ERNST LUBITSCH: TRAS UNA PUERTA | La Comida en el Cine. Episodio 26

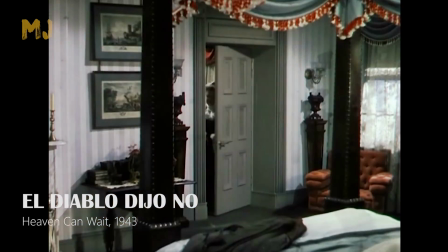Los juegos de representación y apariencias, las puertas que se abren y cierran, o la inevitable guerra de sexos,
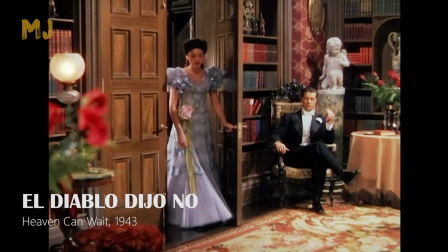siguen estando, pero para dar paso a una reflexión sobre el paso del tiempo y la fugacidad de la vida.
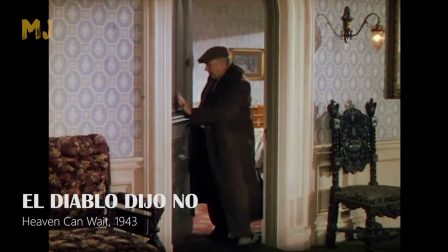Mirad qué elipsis más sencilla. Don Amés acaba de entrar en la cuarentena.
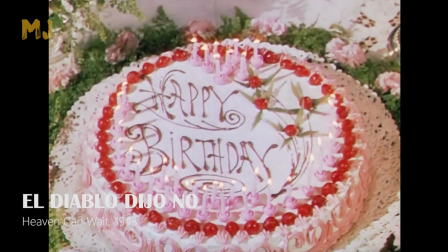Una tarta de cumpleaños anuncia su aniversario.
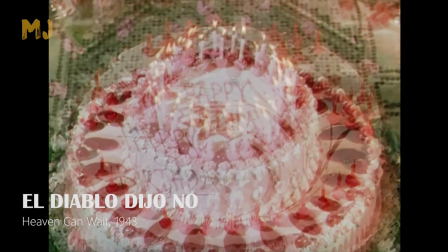A continuación vemos la del año siguiente, y la del siguiente, y la del siguiente.
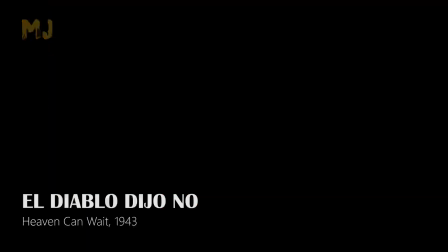Las tartas son espectaculares, pero verlas una tras otra,
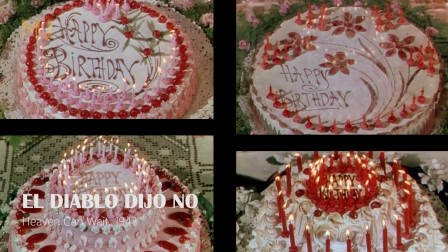a pesar de que no son iguales, acaba por volverlas monótonas.
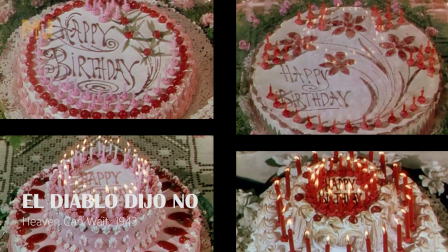La música que va decayendo, el happy birthday cada vez más pequeño y el uso del color,
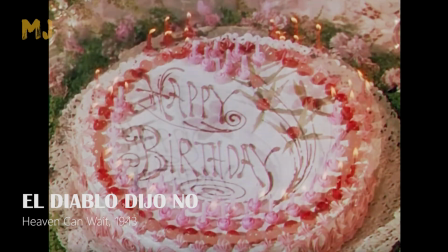donde el rojo se va imponiendo al rosa, ayudan a dar la sensación de que algo se debilita,
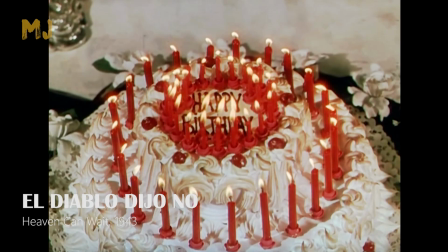va perdiendo fuelle, como el soplido cada vez más flojo. Para acabar de fijar la idea de monotonía,
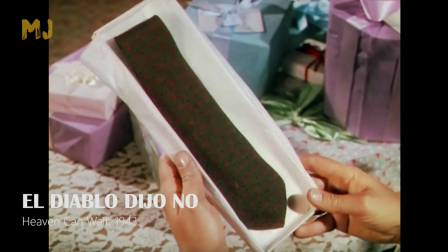los siguientes años las tartas son sustituidas por corbatas, todas diferentes, pero todas presentadas igual.
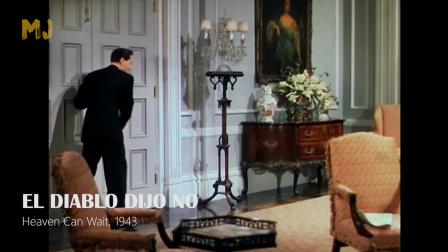A la vuelta de esta larga elipsis, el abuelo ha muerto, información que no se da pero que se presupone.
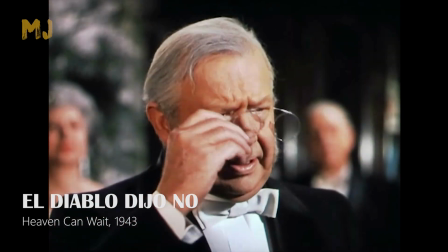El niño se ha convertido en un hombre, y Jean Tierney sigue estando preciosa, aunque las canas tiñan su pelo.
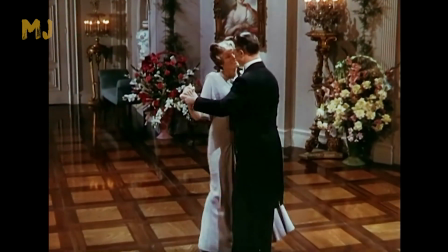Los años pasan sin darnos cuenta, y Lubitsch te lo va a contar sin que pierdas la sonrisa.
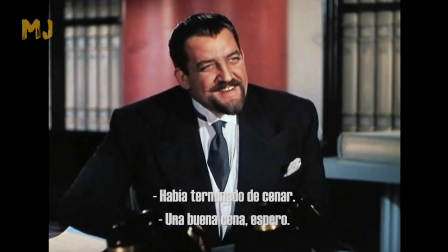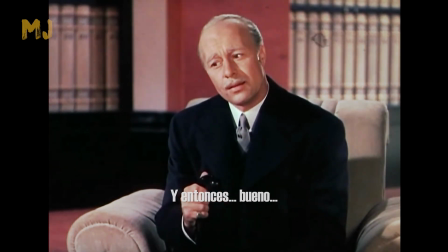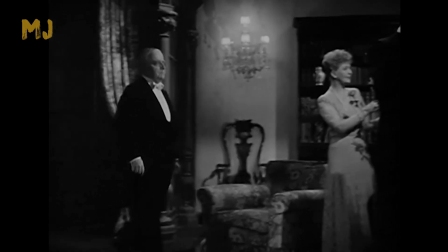las relaciones entre señores y sirvientes es
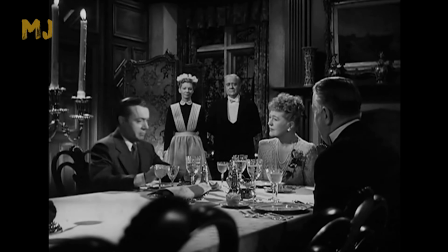otro de los temas recurrentes en las películas del director sirvientes
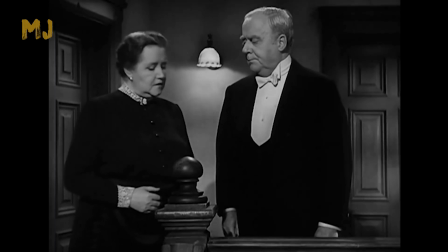normalmente orgullosos de sus señores y por tanto de sí mismos a veces tan ridículos unos como los otros.
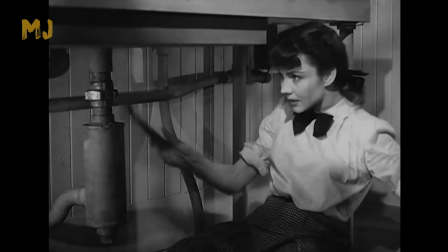Jennifer Jones es Cluny Brown, una huérfana, amante de la fontanería como su tío,
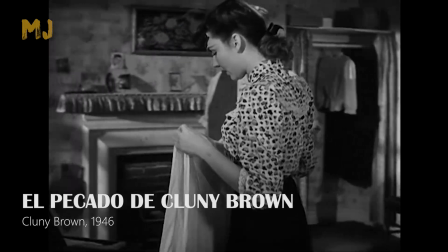quien la envía a servir a casa de los Carmel, pues dice que nunca sabe cuál es su lugar.
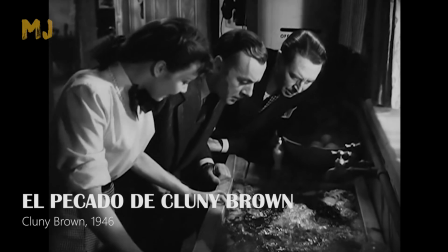Allí se reencuentra con Charles Boyer, un profesor checo refugiado,
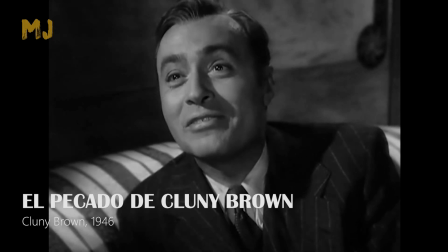sin oficio ni beneficio en Londres, tan fuera de lugar como Cluny.
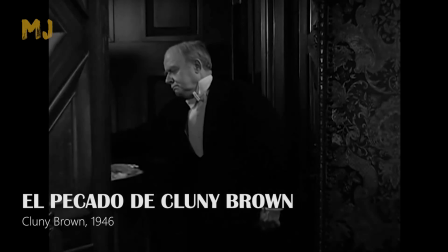El reencuentro se produce mientras ella sirve su primera cena.
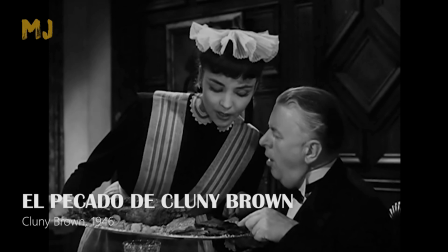Primero se salta el protocolo, al dirigirse al señor y recomendarle la pieza de carne que debe escoger.
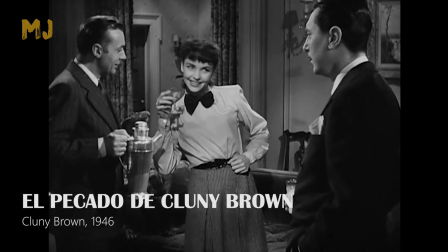Cuando ve al profesor, al que conoció días atrás y del que quedó impresionada con su cuento de las nueces y las ardillas,
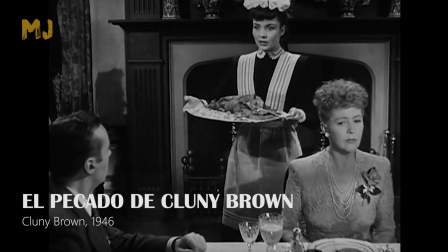su sorpresa es mayúscula, escenificando de forma evidente aquello de no saber nunca cuál es su lugar.
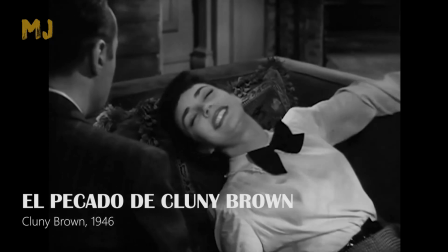Cluny es una chica impulsiva, soñadora, incapaz de representar un papel que no sea el de sí misma.
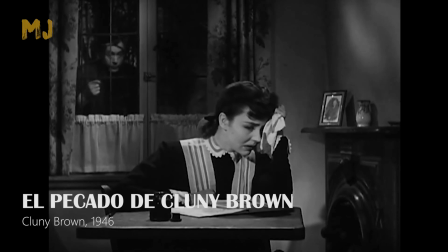La emoción de volver a ver al profesor provoca su exagerada reacción,
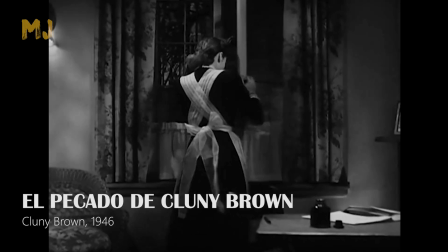puede que por vergüenza, pero seguramente porque siente algo que nunca antes había experimentado.
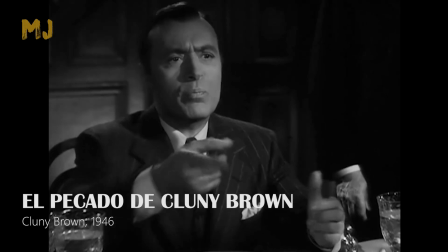Después él la defenderá con su labia y verborrea, primero ante los señores, sentado como ellos,
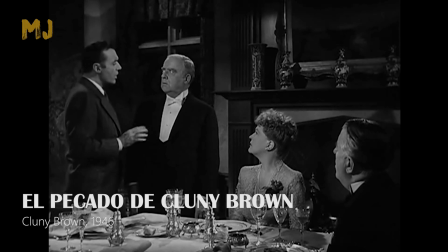luego ante el mayordomo y jefe de cocina, levantándose y poniéndose a su altura, ganándoselo igualmente.
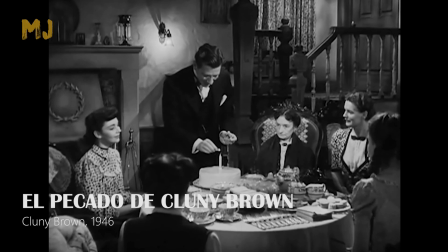¿Qué diferente reacción tendrá su pretendiente, el farmacéutico del pueblo, más adelante, durante el cumpleaños de la madre?
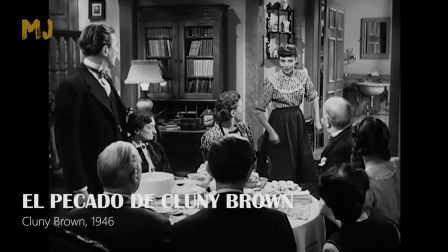Clooney vuelve a actuar libremente y sin pensar, al arremangarse y arreglar una cañería atascada.
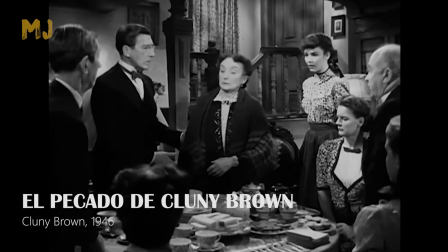La madre incrementa su carraspera habitual y el hijo decide acompañarla a su habitación,
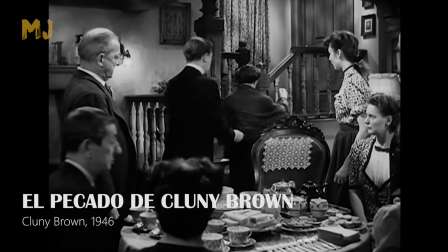poniéndose abiertamente de su lado, dejando claro a Clooney una vez más que no sabe estar en su lugar.